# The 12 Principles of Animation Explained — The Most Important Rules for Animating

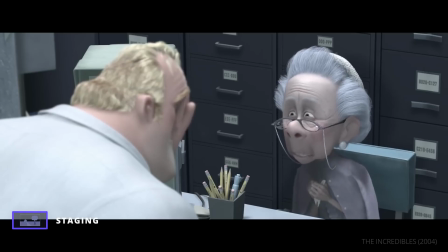(8:17) And if you can't help me, I don't know what I'll do.
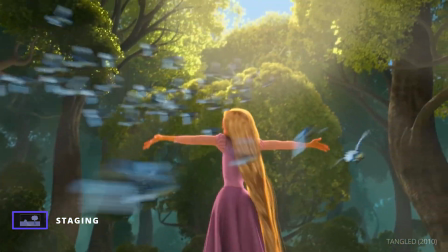(8:26)
To ensure clarity in an action, Thomas and Johnston recommend working in silhouette.
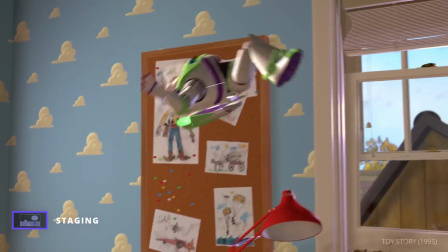(8:33)
Animators at Pixar used this idea when programming the movement of characters in Toy Story.
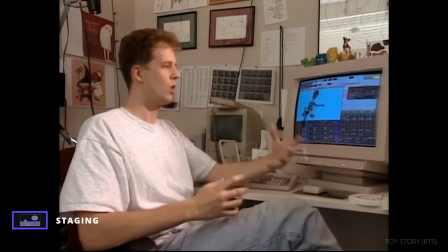(8:39)
Pete Docter explains. If you can actually make it work and read and communicate without any facial expressions,
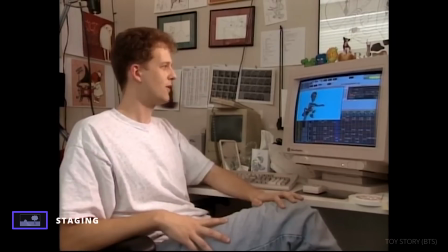(8:47)
without the use of your face, then you've done a really successful job.
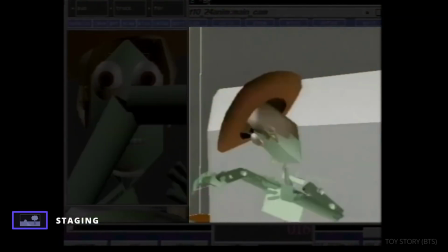(8:53)
So actually what we tried to do is get everything to read just in the acting, the pantomime, and then when you stick the face on, it'll only plus that.
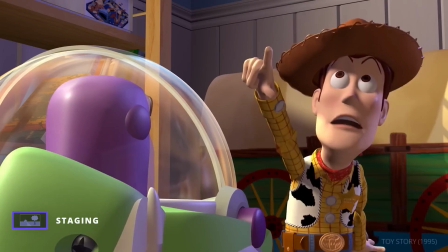(9:01) Buzz, look, an alien! Where? Ah!
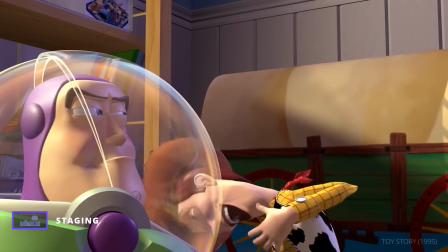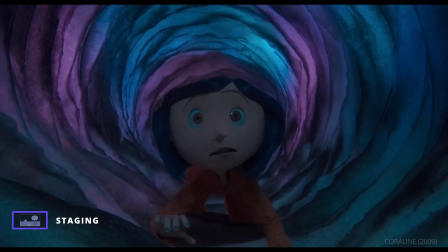(9:09)
There is no set formula to achieve ideal staging,
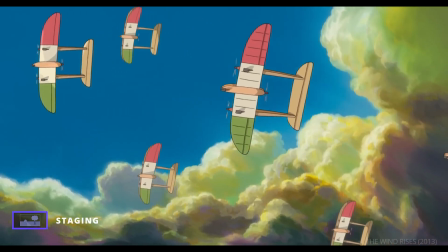(9:13)
but if a viewer is able to quickly understand the purpose of a shot, you know the staging is working.
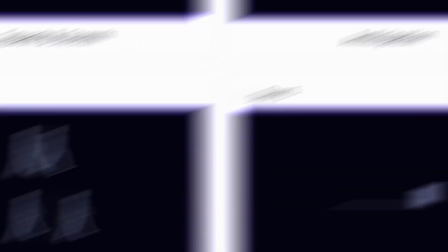(9:21)
The next principle of animation is straight-ahead action and pose-to-pose.
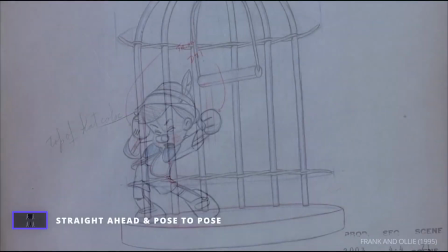(9:29)
This principle refers to 2 different approaches to traditional animation.
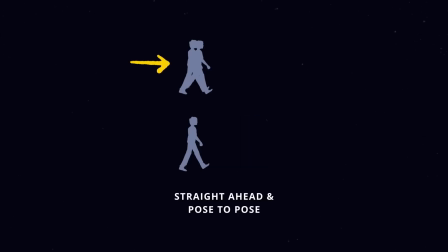(9:36)
Straight-ahead action is when an animator simply animates one frame after another, letting her drawings take her wherever they lead. Pose-to-pose, meanwhile, is when an animator draws the key poses within a movement and then draws the in-between frames after.
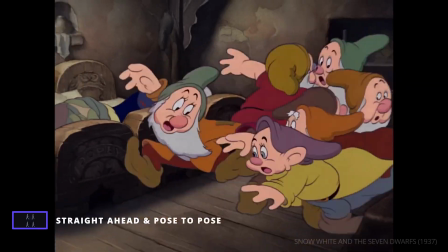(9:54)
Straight-ahead action is best for unpredictable movement, like a quick and frantic reaction, or elements like fire and water.
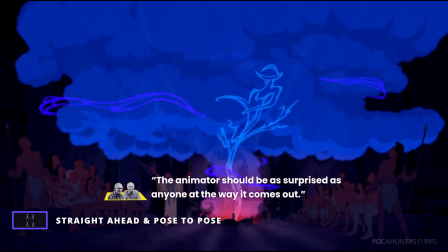(10:02)
As Thomas and Johnston note, the animator should be as surprised as anyone at the way it comes out.
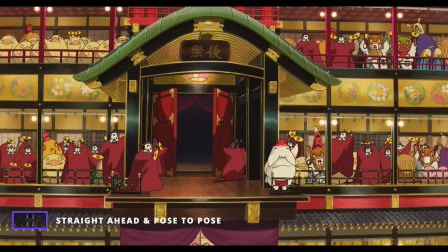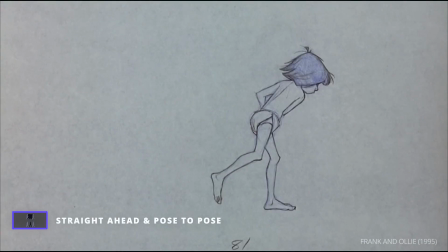(10:18)
Pose-to-pose is best for movements and scenes which require more control.
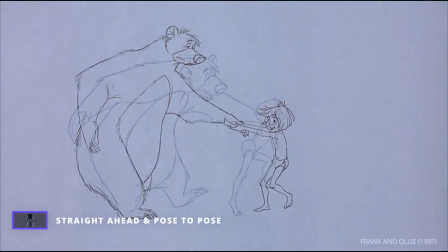(10:23)
For example, if you need your character to hit multiple different important beats.
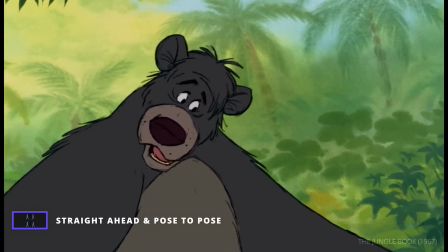(10:30) Mowgli, look, buddy, there's something I gotta tell you. Tell me what, Baloo?
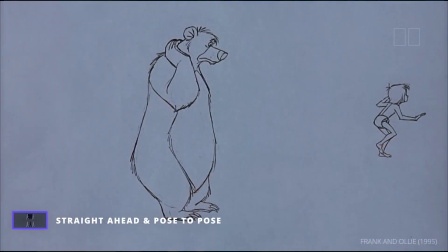(10:37) Gee whiz.
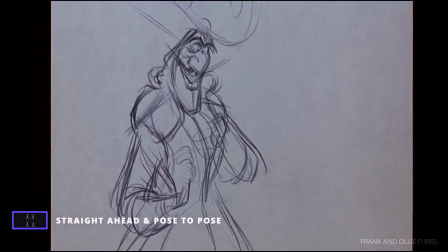(10:42)
Pose-to-pose and straight-ahead action both have their uses, depending on the movement you are trying to create.
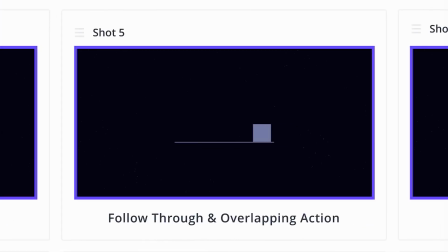(10:50)
Movement is core to the next principle: follow-through and overlapping action.
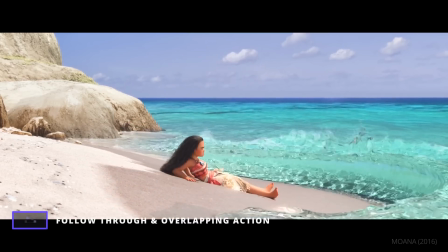(10:58)
Follow-through and overlapping action are crucial to realistic movement in animation,
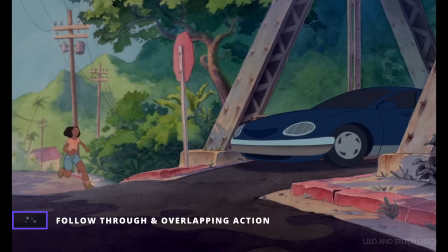(11:04)
drawing on the law of physics to make a character's actions believable.
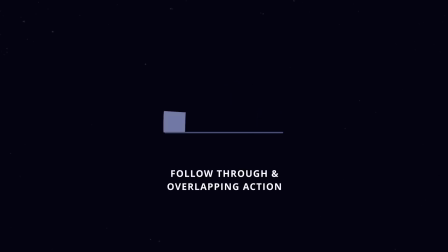(11:10)
Follow-through refers to appendages on a character which continue to move even after the rest of the character has stopped. In other words, follow-through is a representation of inertia. Something which is moving will continue to do so without resistance.
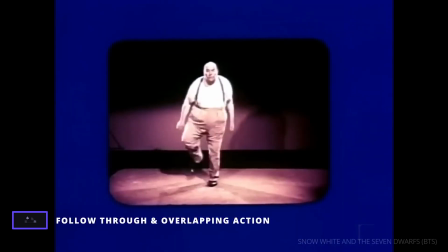(11:28)
This too was based on meticulous real-world research by Disney artists.
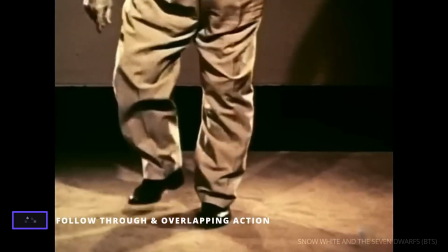(11:33)
Take a look at his legs and feet. Notice the follow-through on the pant legs? How they come down late every time, after the feet come down.
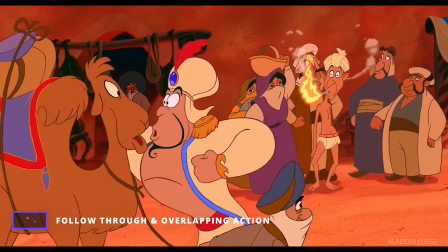(11:43)
You can see the concept at work in this shot from Aladdin.
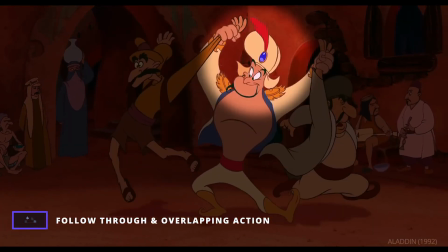(11:48)
The feather continues to move in one direction after the genie's head starts moving in another.
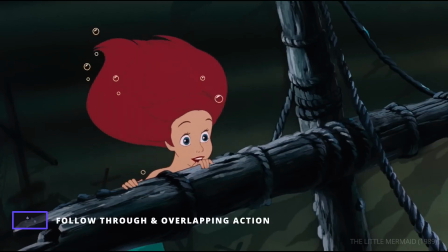(11:55)
A related concept is drag, which refers to the other side of inertia.
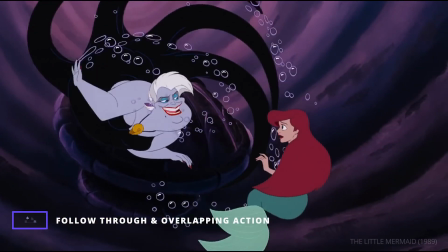(12:02)
Appendages start to move only after the character has begun moving. This too makes a character feel more lifelike.
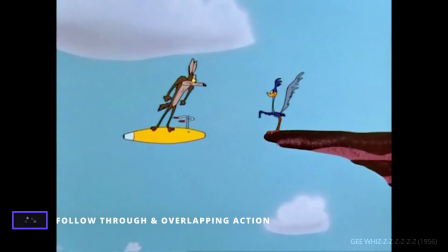(12:11)
Or, as seen in Looney Tunes, it can be used for comedic effect.